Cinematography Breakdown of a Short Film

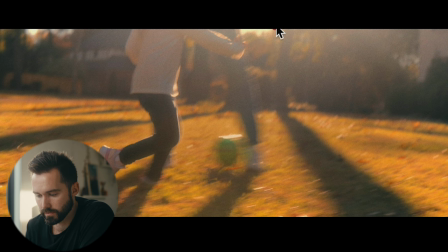1448s
Same thing here. you know sun is back here pumping through get our shadows long shadows giving us a lot of a lot of things to look at
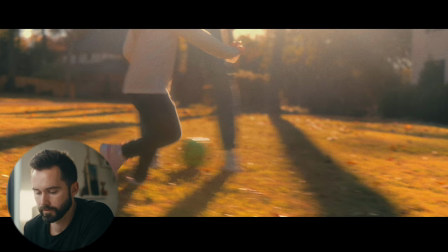1458s
giving your eyes a lot of things to look at and the next scene
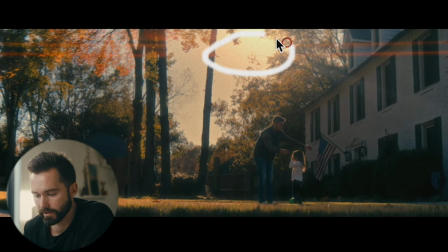1462s
same exact thing we actually have the sun in frame which you know it's a choice because the fx3 again does not have the most dynamic range that's kind of why the shadows are a little lost here had to pull them up it's not the best shot, but I did need a did need a wide to kind of show where they are right now.
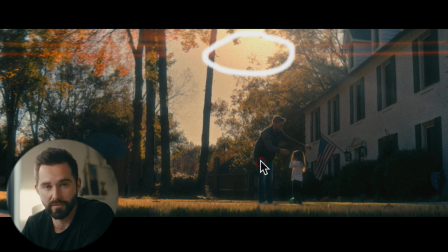1479s
Just kind of showing them running in the field, but showing them in a front yard was beneficial for the story because at the end, you know, they're kind of in a front yard as well. But just having the sun behind our subjects gives so much depth to this image.
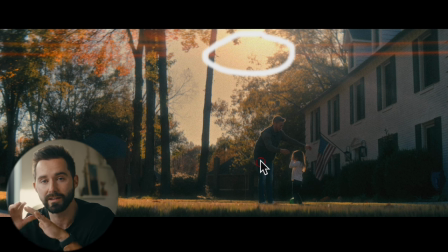1493s
You know, if it was flipped around, they would just be so flat and they'd blend in with what's going on with the trees and everything. But here there's a lot of shadows that we're shooting into and And they're even getting a catch from the sun to pop from this image just a little bit,
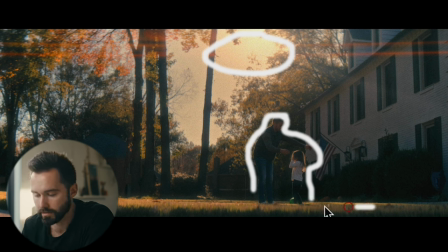1508s
pop from the background a little bit, get the grass, a little bit of glow on the top. Even though it's not my favorite image, it still ended up being pretty nice. And I think, yep, same thing.
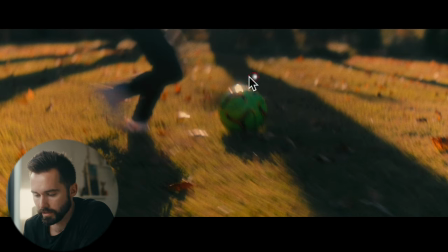1522s
She's running, get a nice little highlight on the ball. Good separation with her legs, trees, the shadows, backlight, everything. everything that you can backlight it.
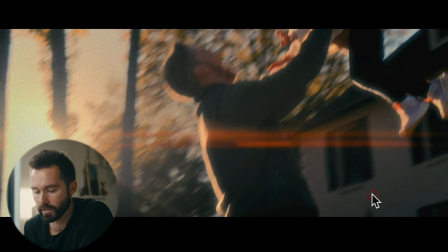1536s
And this wasn't even, you know, the best lighting. This was like three o'clock on winter's days. And when, you know, the sun would set around five, normally you'd want to be, you know, around four or 4.30 for something like this. But in Memphis, Tennessee, where we shot this, you know, the trees block a lot of that light when it gets to about 4.30, where it is more of that orange glow.
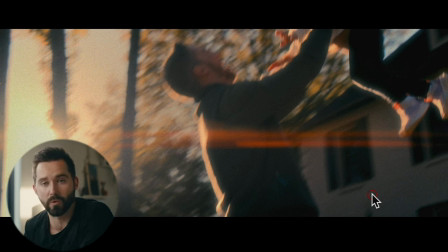1554s
This was not, you know, a super orange day right here when we were shooting it, but being able to, you know, backlight everything, even though it was a harsh light, I still think it gave us,
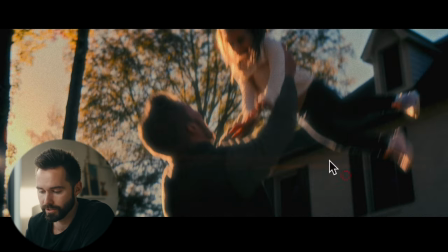1566s
I still think it gave us a really pretty image. You know, she's getting backlit here, get
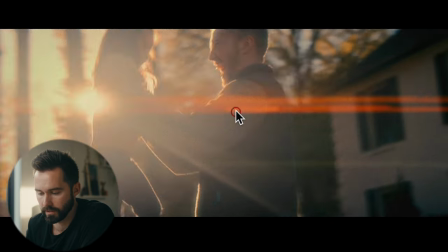1574s
that nice little anamorphic flare, all the layers, really nice. That's what I love about the Sigmas is they don't introduce, you know, a ton of flare of their own.
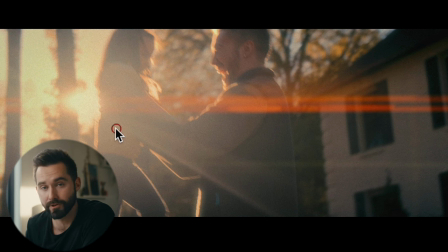1582s
They're pretty flare resistant and just kind of let the avoscope sing and do its anamorphic thing.
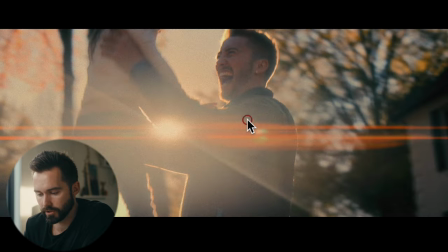1591s
kind of washed out a little bit but it showed some emotion which was good you know not a perfect image added some halation
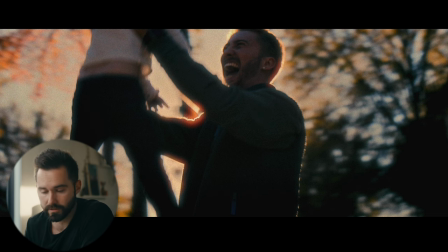1599s
added some bloom because this is the flashback scene that's something i kind of forgot to cover on you know on some of these is i had to separate
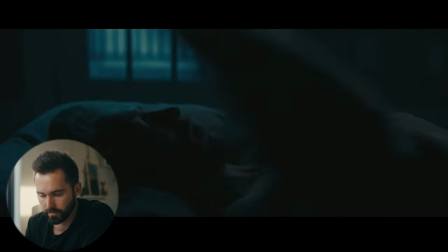1608s
you know this these images from our flashback
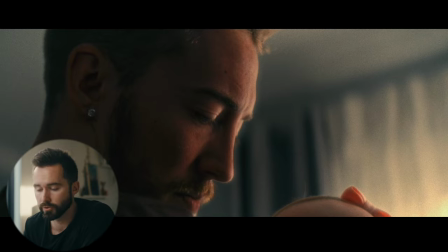1612s
and did that in post you know through some bloom through some halation through
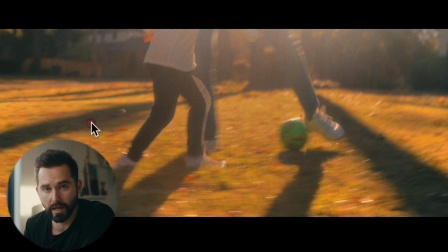1618s
some you know white vignetting instead of black vignetting just to get a little bit more of a dreamlike
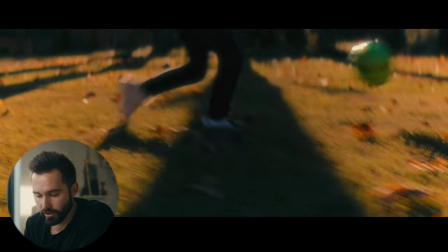1622s
feel I would have you know I do ideally shot these with vintage lenses
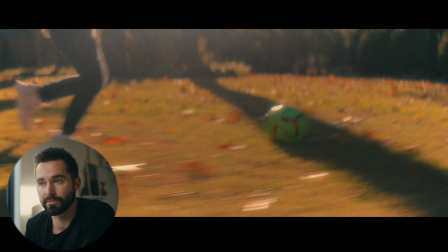1627s
just to give it a little bit more of a difference between the scenes that are happening in reality but that's something that you live and you learn with you know I wasn't getting paid for this shoot but it still is something that I would have liked to have done but there's nothing you
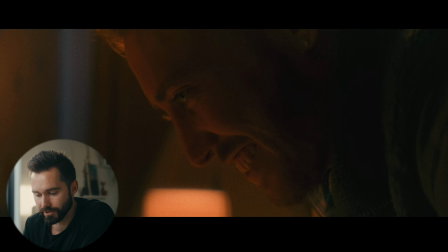1640s
can do about it now except learn and and move on. So here's another bedroom scene and this one's a little bit different than our blue scene obviously.
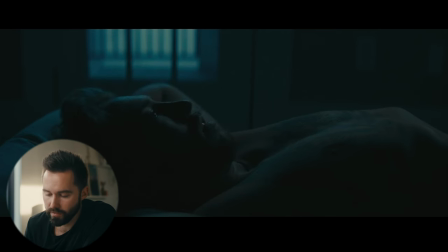1650s
This one's more blue, a little bit more sad, a little bit more thoughtful whereas this one's a little bit more warm, a little bit more upbeat.
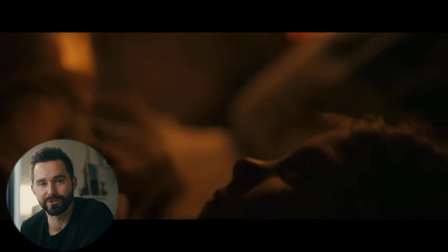1657s
Had some inspiration from Arrival on this. Actually Arrival played a huge inspiration into almost all these images so pulled a lot from that
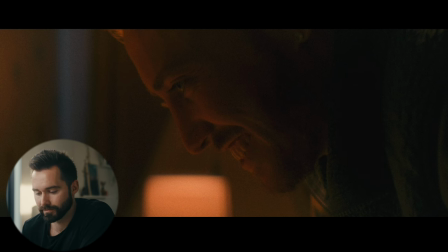1665s
and that was a very warm image that Bradford Young I believe was the Bradford Young.